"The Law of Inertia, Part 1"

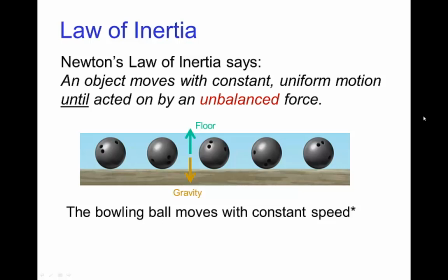3:56 So understanding balance of forces is important because the law of inertia, this is also known as Newton's first law, the law of inertia says that an object moves with constant uniform motion until acted on by an unbalanced force.
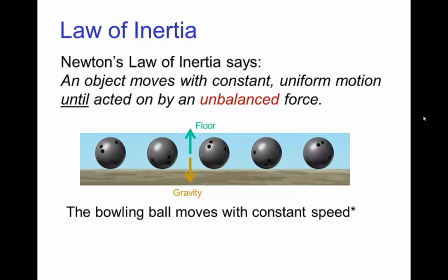4:15 So this tells us the bowling ball rolling along the floor with the upward force of the floor balancing the downward pull of gravity. So then there's no unbalanced force, then the bowling ball should move with constant speed.
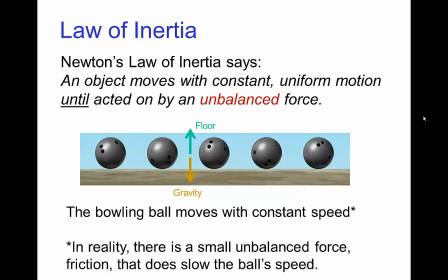4:33 Of course, in reality, there's a small unbalanced force, namely friction, and so the ball doesn't roll forever with constant uniform motion. It will slow a little bit due to friction,
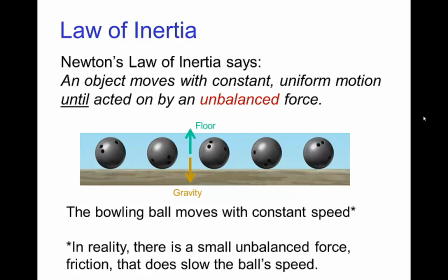4:51 but aside from that asterisk, we have constant uniform motion.
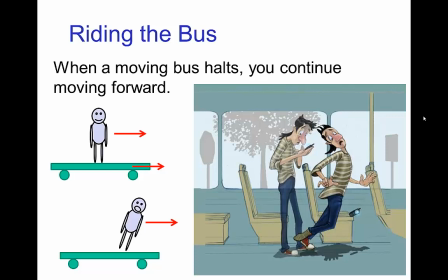4:58 Well, here's an example of where we might see the law of inertia in practice, let's say you're standing on a bus and are distracted and the bus is moving along, but then it comes to a sudden stop.
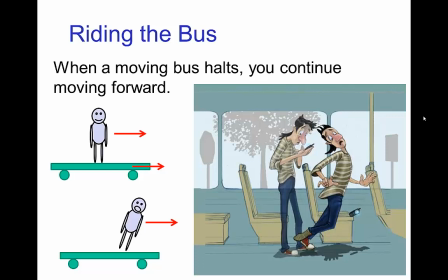5:16 Well, you're moving and you continue moving until there's an unbalanced force that brings you to a stop. So, because you continue moving, you are seemingly thrown forward,
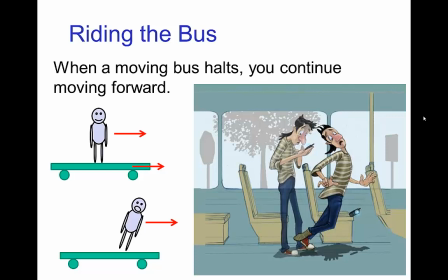5:29 but in reality what is happening is you are continuing to move according to the law of inertia.
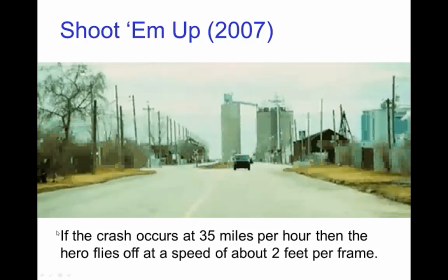5:40 Let's watch a little scene from this rather cartoony live action film, Shoot'em Up.
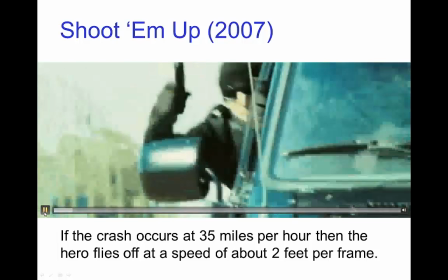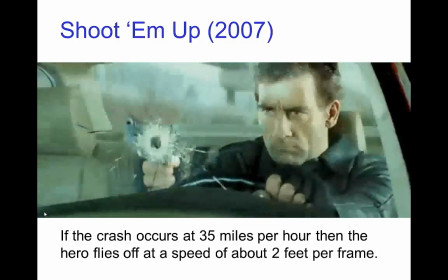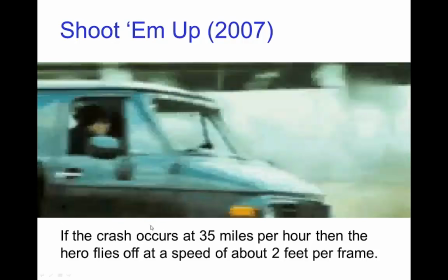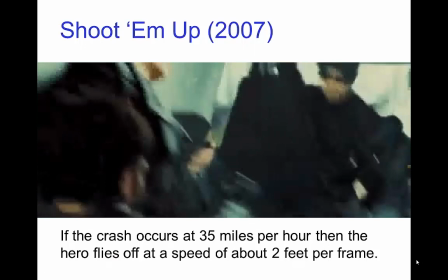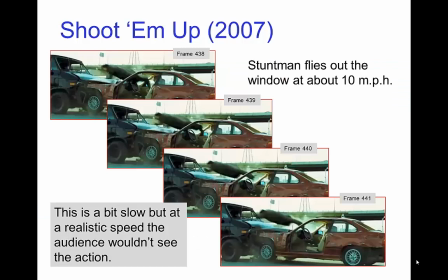6:17 Now, I don't think I have to tell you that you should not try that yourself. So, now if we go and look at that stunt where the hero in this movie is thrown out of his vehicle into the van,
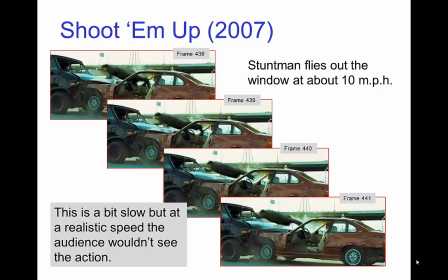6:37 well, in reality the stunt was done somewhat slower than would be implied by the speed of the vehicles, but so here we see on these frames the stuntman is actually moving at about 10 miles an hour rather than the 30 or 40 miles an hour that the car seemed to be traveling.
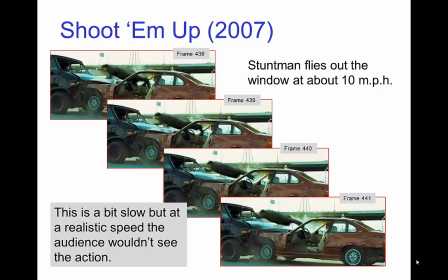6:59 Now it sort of makes sense that they slowed this down not just for the safety of the stunt person but also so that the action is slow enough that the audience can see it and you can see what's going on.
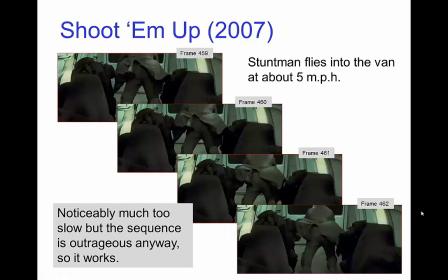7:16 And then the stuntman flies into the van at an even slower speed, which again is probably intentional by the directors just to make the scene even more outrageous and cartoony.
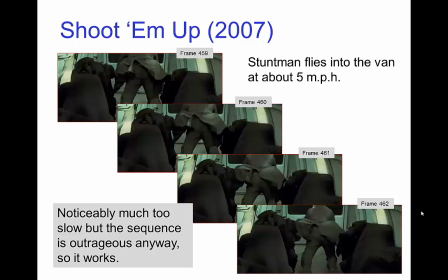7:32 So, but in spite of it being distorted, we're still seeing the law of inertia in practice in this scene with the character being thrown out of the vehicle.